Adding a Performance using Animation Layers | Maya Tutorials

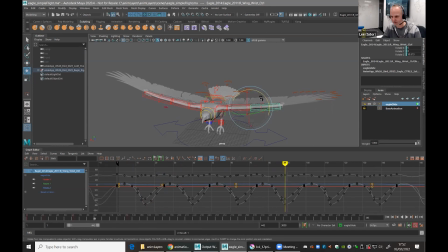2985s
There's a bit of overlap there, bit of overlap there, and maybe a bit there. I'm being super picky over what is a simple little practice, but there you go. Can't help myself.
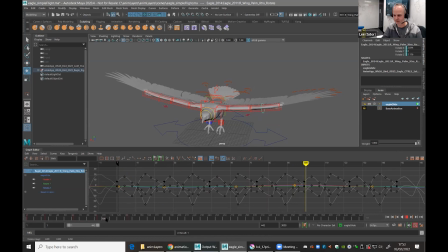3002s
Just adding a little bit of bend to the wings, so they look a bit flowing. Do the same here. Let's think what would happen to the wing there. I thought that would kind of flow off a bit of bend there.
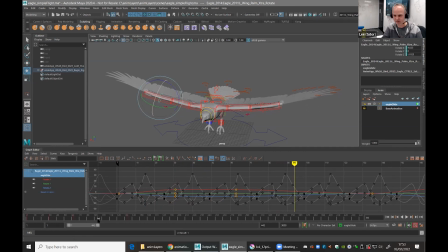3020s
Just to make a little bit of gentle wind effect on the wings. It's going to look a bit funky, but we're running out of time. All we're really after is a quick glide.
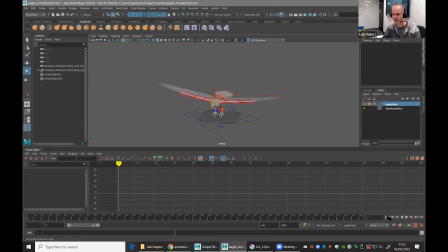3037s
It's a very smooth glide. It's a calm day. We'll say that. There you go. It's obviously going to take more time. Make it. This actually, if you get a nice bird rig, I mean, this one's not too bad.
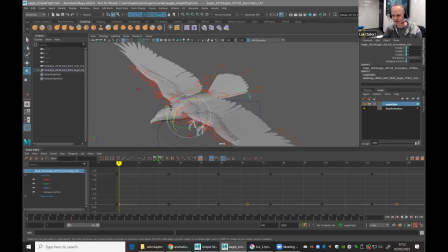3048s
It's a bit old, but you can get some nice stuff with feathers and so on. So obviously, if you had time, you'd have the feathers fluttering and the wingtips folding up, so on and so on.
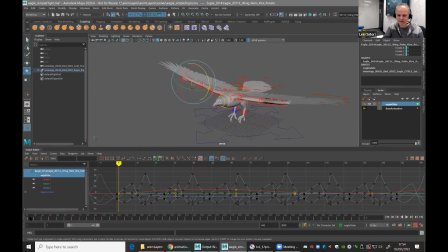3058s
But I'm running out of time. So what we got is an animation of a very, very basic glide. We've also got an animation of the flight cycle, the flapping. This one, the glide, I've told it to override the flight.
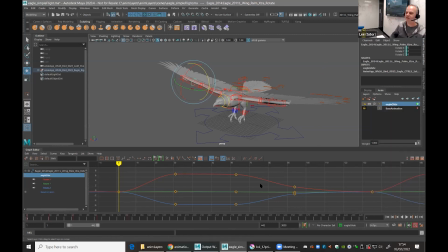3077s
But what I can do is now ask it to blend from one to the other. Let me show you what I mean. If I turn this back on. At the start, I want the bird to be flying. And I've got this slider at the bottom. And what I can say is at the start, the eagle glide should be 0 value.
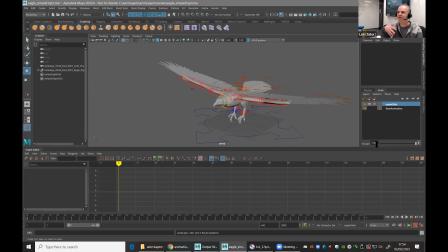3094s
What I mean is the weight of it or the effect of it should be 0. I don't want any of it. He says quickly do an increment to save because it crashes. I'll wait for that. Cool. So because the gliding is saying don't do any gliding, it's dropped through and said, oh, okay, in that case,
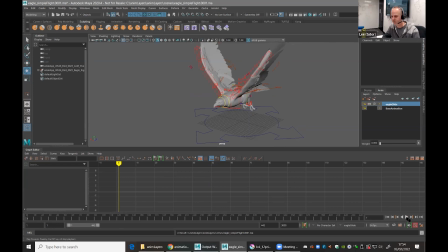3111s
you want to do the flight. And what I'll do is I'll find a point where I want to sort of start to fade into the gliding. 3, and let's say around there, and the wings come up. Because I'm picturing it's quite nice if the wings are up and then they come down into a glide.
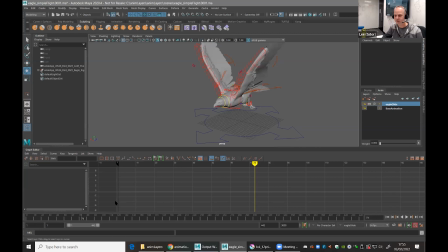3124s
So from this point onwards, I'm going to say store that value there. And it's remembered that I don't want at the 0 value. So it's remembered that I want flying up to that point.
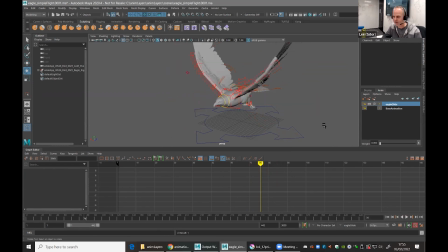3139s
But then maybe, he says, just checking, bird, cool. Where have we gone? Back there, here you go. So when do I want the gliding to kick in? Well, maybe around that frame to 1.
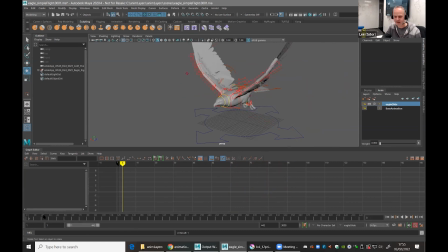3159s
So what I've got is now the flying, and then over a number of frames, it will blend or slowly move into the gliding. And it's going to glide and glide and glide. And maybe that's the last point I want it to be gliding. So I'll say store that.
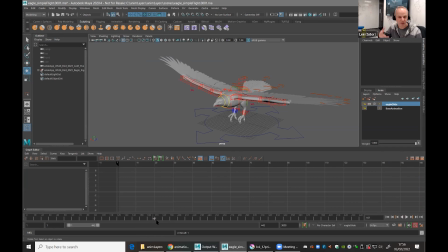3176s
But then over a number of frames or a range of time, go back into the flying. And I haven't checked the timings or anything. It's been totally off the cuff, but let's have a look. Flying, flying, flying, glide, very simple glide, and then back into the flying.
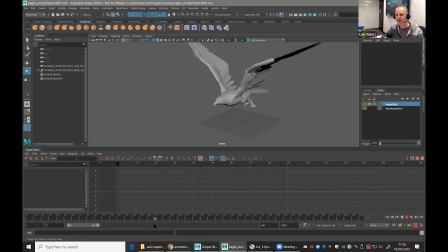3196s
And because it's blending it or transitioning from the glide to the flying gradually, you can see the first flight cycle, first flap is quite gentle because it's still partially gliding.
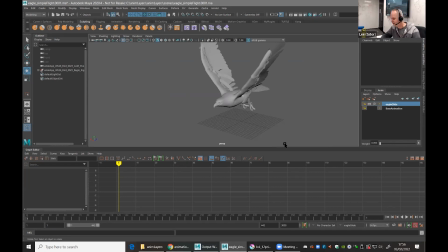3208s
And again, that's another way of breaking from the cycle. So all I'm trying to say is that if you are going to have a go animation, you can get the trial software for free. You can get the rigs for free, some rigs for free. And if you're going to try anything, have a go at a walk cycle.
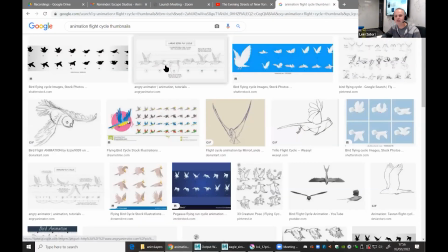3225s
Download some images of characters flying in cycles or walking in cycles.